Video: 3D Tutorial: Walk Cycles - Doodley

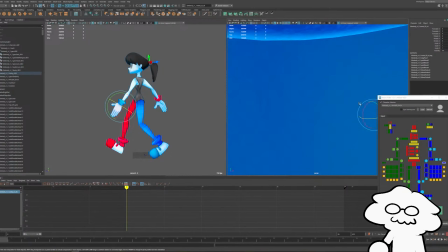So my rig has a
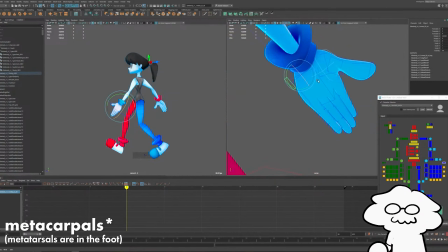metatarsal control, just a bit like that, which if you don't know, in hand bones, all your fingers have 3 joints, but you also have an additional joint called a metatarsal that kind of defines the curve of your palm as you like grip something. And usually when you relax your hand, you are curving the metatarsals inwards a bit.
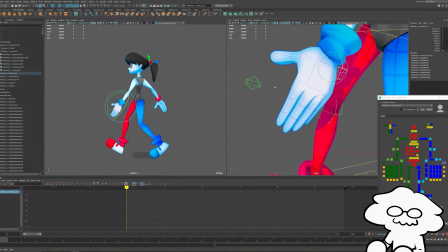So that's what this control does. It's pretty typical with more professional rigs.
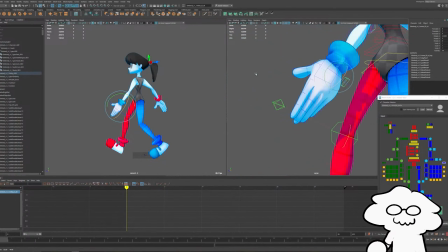And if I were to curve it inwards, you kind of get a nice natural curve in the fingers like that.
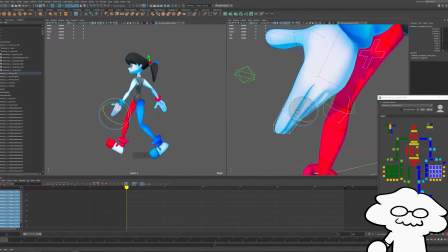And then we'll select all of our finger controls and curve them inwards like that.
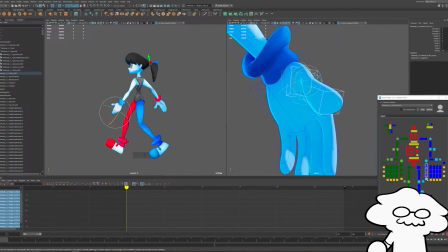And then we'll do the same for the thumbs.
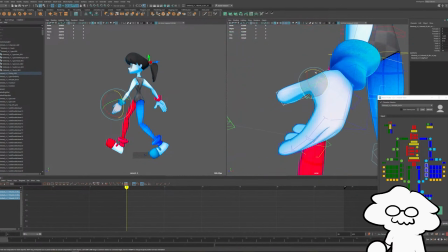The way my thumbs are set up, it's a little jank, but I can still get a good sort of natural position.
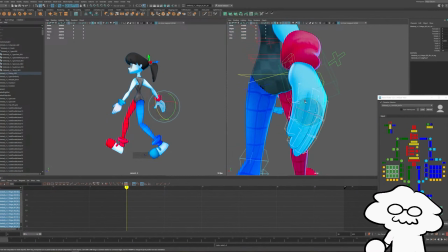And then we'll do the same for the other fingers. So we'll curve those inwards. And then we'll do the same for the metatarsals.
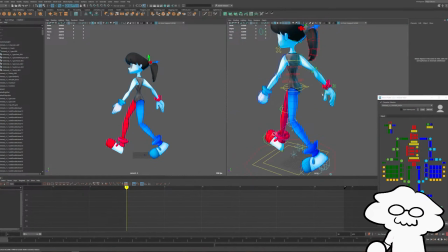Then curve the thumb inwards like that. Now we have some more natural position for our fingers.
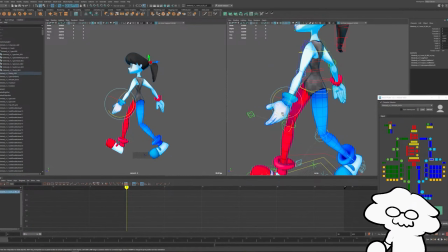And at this point, we'll also adjust the hands and turn them inwards, because generally when you walk, you are turning your palms towards the body themselves. So if I were to take this like that and position the hand like this,
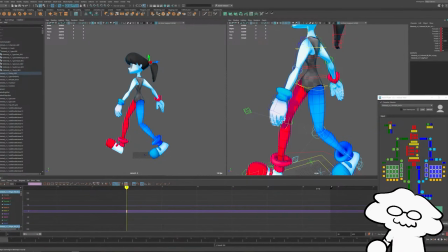let's select all our fingers and thumbs, key all that, and then go to frame 30 and copy those frames over. And now frame 0 and 30 should be the same. And for the hands, we curve the hands inwards.
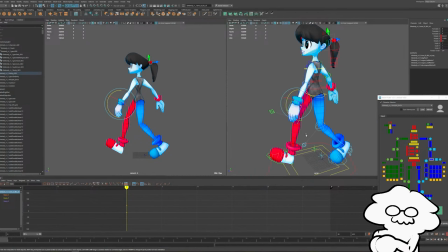And at frame 0, curve the hands into the body. That looks good throughout, so we'll leave it at that. But just like we did with the forearms, we'll have it drag behind the forearm and the upper arm.
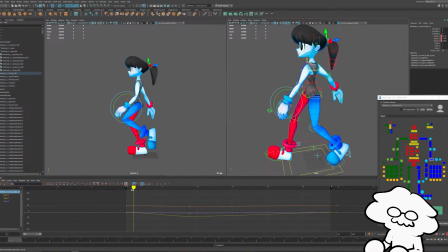Like that. We'll curve it inwards a little bit more. So as it's being dragged backwards, the hand will sort of curve upwards. And then as it's being dragged forwards, we'll curve it backwards.
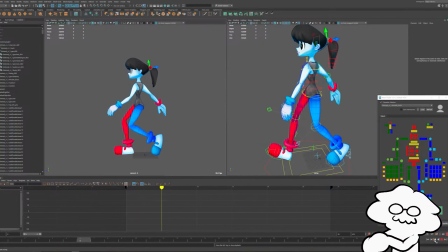So we just have a bit of drag in the hand, which makes it feel a lot more natural, especially the fingers and whatnot.
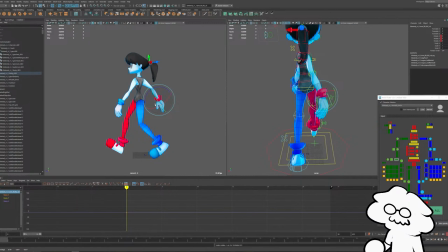So let's do the same for the right hand. And then we'll do the same on frame 30. And then from the first step, go forward a few frames, have it drag backwards a bit. Like that. Let's try it out.
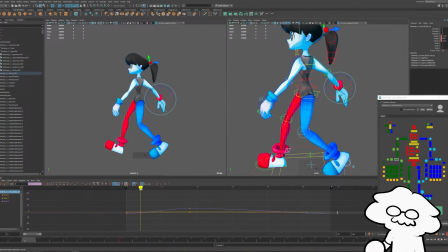Okay, curve backwards. So as the arm itself is dragging it forwards, the hand drags backwards a bit. And yeah, it's curved a little bit too much. It kind of looks like it's being cupped, right?
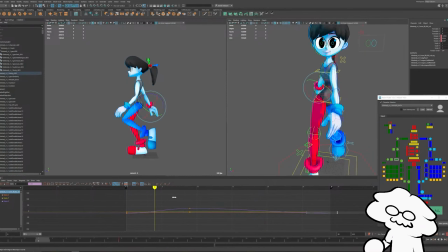So we'll curve it backwards. It's probably just a result of my rig itself, but we'll curve it downwards, which might not look great.
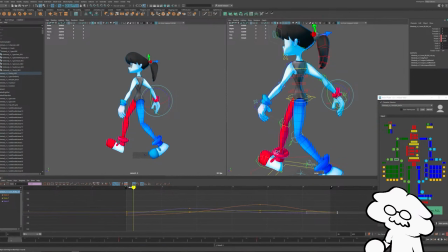This is the struggle of making a rig that does not have clean rotations. Let's rotate it. Yeah, let's something like that. And then as it's
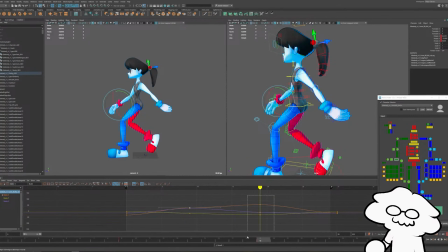we have to swing upwards as it's being dragged backwards.
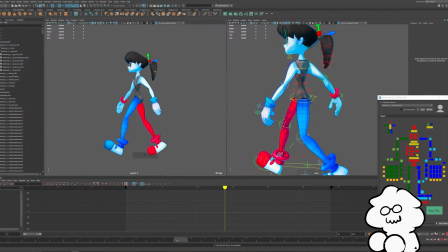So each hand is dragging backwards as the arm is sort of swinging, which adds a lot to sort of the natural feeling of it. You know, the arms and hands don't feel as stiff whenever they are actually swinging alongside the rest of the arm. You know, they're not like stiffly kind of staying in place as the arm swings itself.
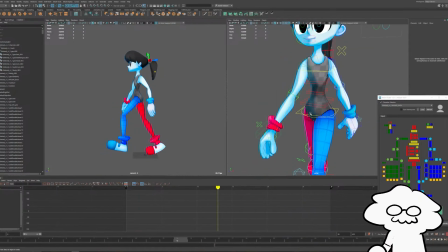It's actually dragging behind. So I'd say what we need is just a bit of bobbing in the head, the upper body, and the lower body.
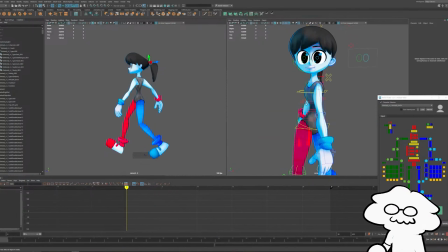And we also want to turn and counterbalance the upper body a bit. So let's turn that back a bit. Then we're going to counterbalance the hips this way, just a little bit. You don't want it as much as the hips.